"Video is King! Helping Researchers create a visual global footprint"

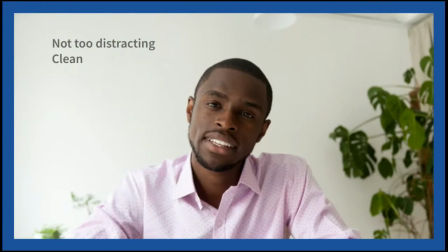1096s
you know you want to try and get into a situation where your background is at least not too distracting and clean that's
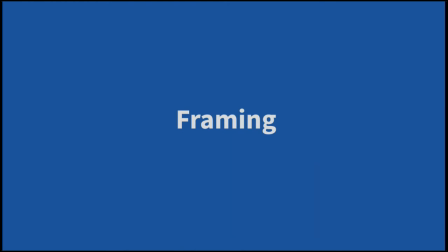1102s
kind of your basics so after lighting and background I want to talk about framing
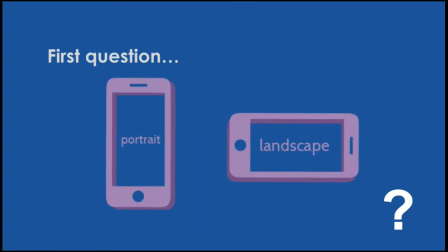1108s
maybe a question for you guys if you want to just drop in the chat what do you think should you be filming portrait or landscape if you're using your phone? If you guys have any opinion you can just drop that in the chat here.
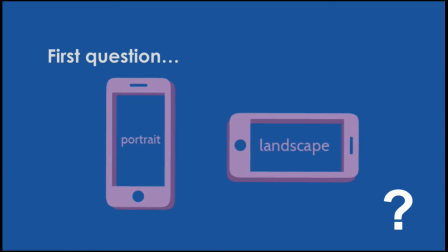Yeah, I hear landscape. Anyone else have an idea, an opinion?
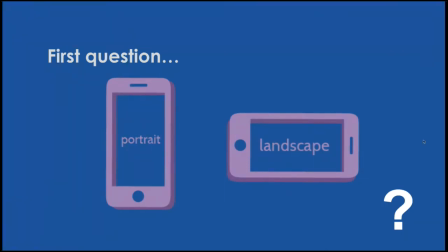1141s
I'll tell you I'll just go ahead and tell you that landscape indeed is probably preferable because let's see why.
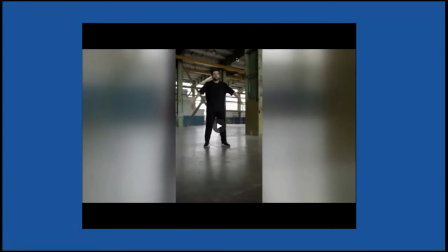1156s
This is what ends up happening if you shoot in portrait mode and your video is given to an editor you
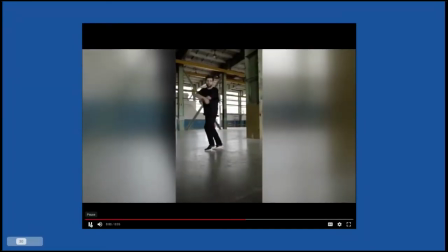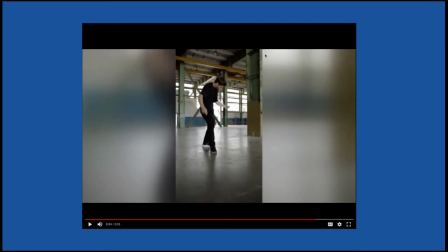1171s
see what's happening here is and this is a trick that editors use and they thought they were quite clever by doing this because on if you if you look at a YouTube video like this or any kind of video player usually supports this kind of format for for showing video because I mean
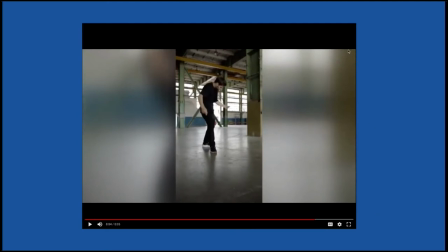1188s
there's a simple explanation if you look at monitors be it tv or your laptop monitors or second secondary screens they are in this kind of landscape 16 by 9 format rather than portrait right they're not upright they're kind of elongated um so if you get this kind of video uh the editor then
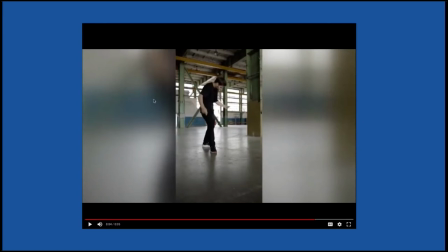1207s
he duplicates the video and blurs it on either side
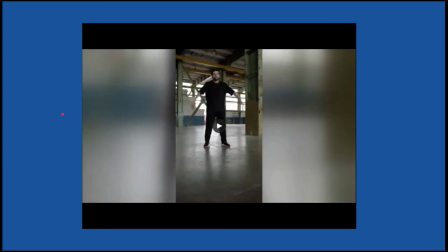1214s
and by by blurring it he he then uses
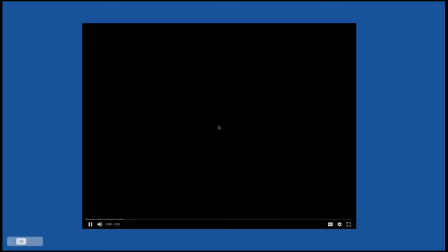1220s
it as a layer and fills in the whole screen so you get this kind of result but
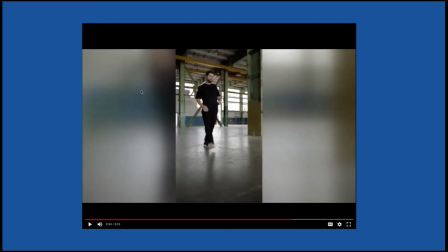1228s
it's far from ideal in my in my opinion I mean it's kind of you get this lost information on the left and the right and the video is kind of squeezed in between it's not particularly nice so you want to shoot landscape
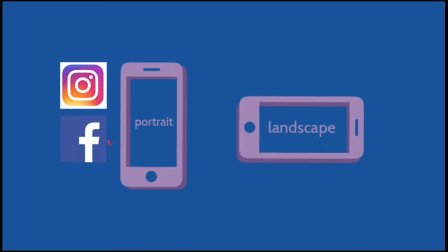1239s
if you can there are some instances where shooting portrait makes sense particularly if you're doing an instagram story or facebook they have certain templates and certain formats that they use so you want to check those formats they
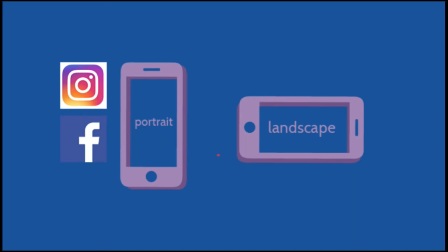1254s
could be square or they could be slightly portrait mode so really depending on your use if you know what you're doing you can go ahead and shoot portrait but generally rule of thumb again if you're not too sure or if your video will be used on multiple platforms shoot and landscape.
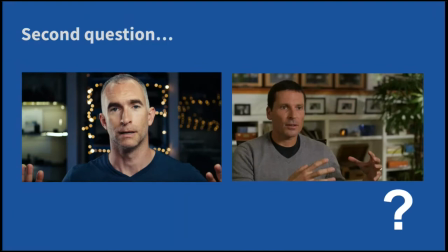1271s
The second question I want to ask is here have a look at these two pictures what do you see really in terms of what's going on here. They do look kind of similar and they're both talking heads but if you look closely on the picture on the left here the subject is actually facing the
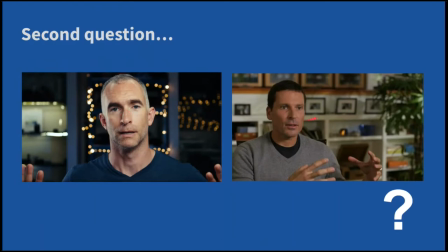1291s
camera looking into the lens directly. over here he's slightly off to one side and looking slightly off camera and it's actually
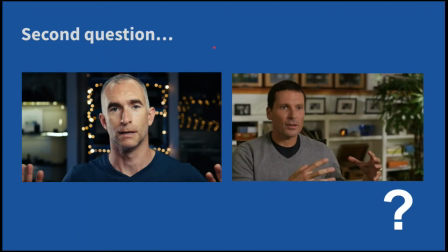1302s
these are intentional in both cases and they just produce different results
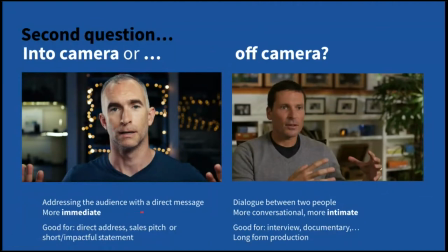1306s
if you're looking into camera it's probably more suitable for like addressing an audience with a direct message it has a more immediate feel whereas this is more like a dialogue between two people it feels more conversational more intimate because you can
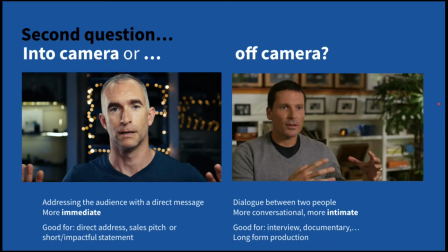1322s
although you don't see the second person on screen in this case maybe the interviewer or the uh the conversationalist you you do get an idea this notion that um he is talking to someone rather than talking to the camera directly or to you so it almost feels like you're eavesdropping with the camera
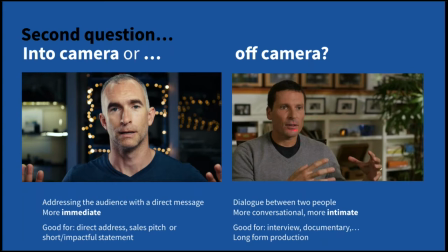1339s
over here on the on the conversation between two people so this is good for like interview documentaries or long any kind of long-form production and this is good as I said for more of a direct address a sales pitch or like a short impactful statement if
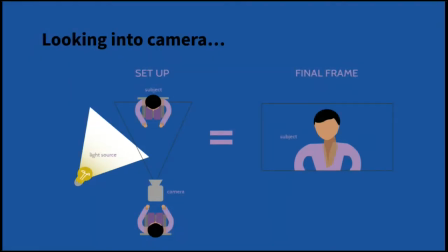1357s
you're looking into the camera your setup will be something like this with your light source always to one side and you behind the camera and your subject looking into the camera and this is your final frame and you're generally centered in this scenario.
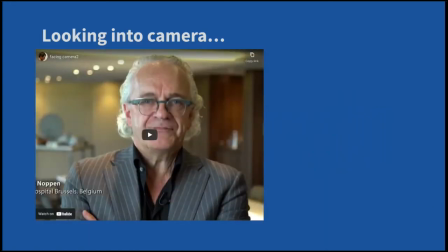1375s
Let's have a look at what that would look like in video form.
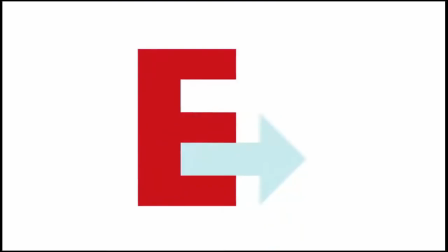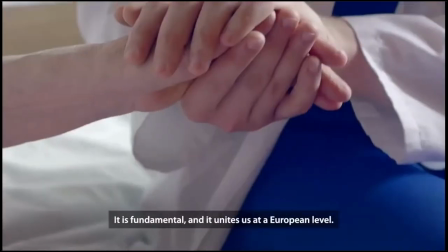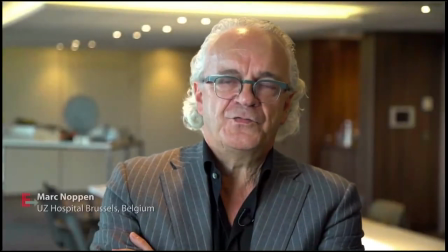1394s The expectations for me are to meet peers, to share practices,
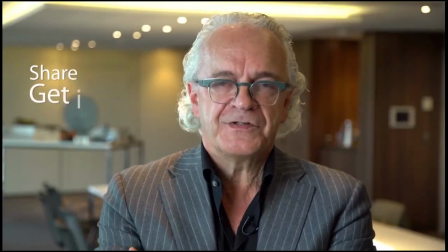1400s to hear problems but especially solutions okay and
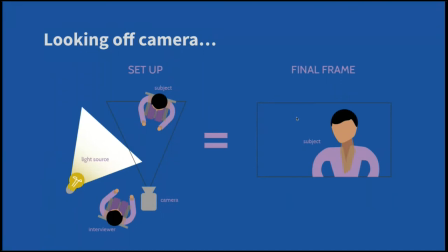1409s if you're looking off camera to look something like this to the light source to one side your camera over here and you're just sitting right next to it as close as you can actually to
the camera so that the gaze of the person is just it's just off you don't want it to be too far you don't want to be sat too far away from your
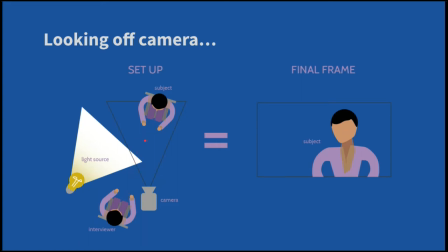1428s
from your camera you want it to be just off like this and that would automatically deport the person to slightly to one side of the of the camera and looking to the other I'll talk about that in a little bit more depth in a minute and
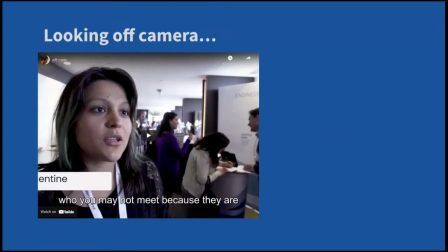1446s
this is the result in the video form you
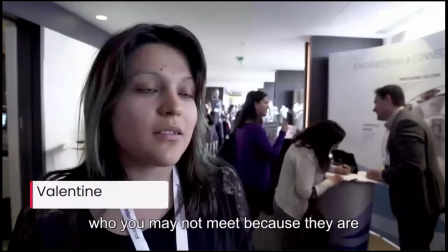1455s have the opportunity to talk to other women who may you may not meet because they're from all over the world basically and you can talk about your passion which is
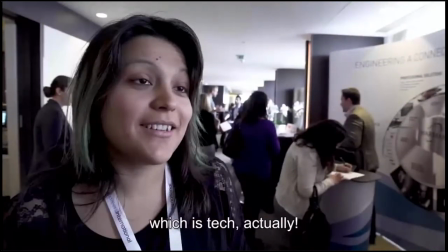okay okay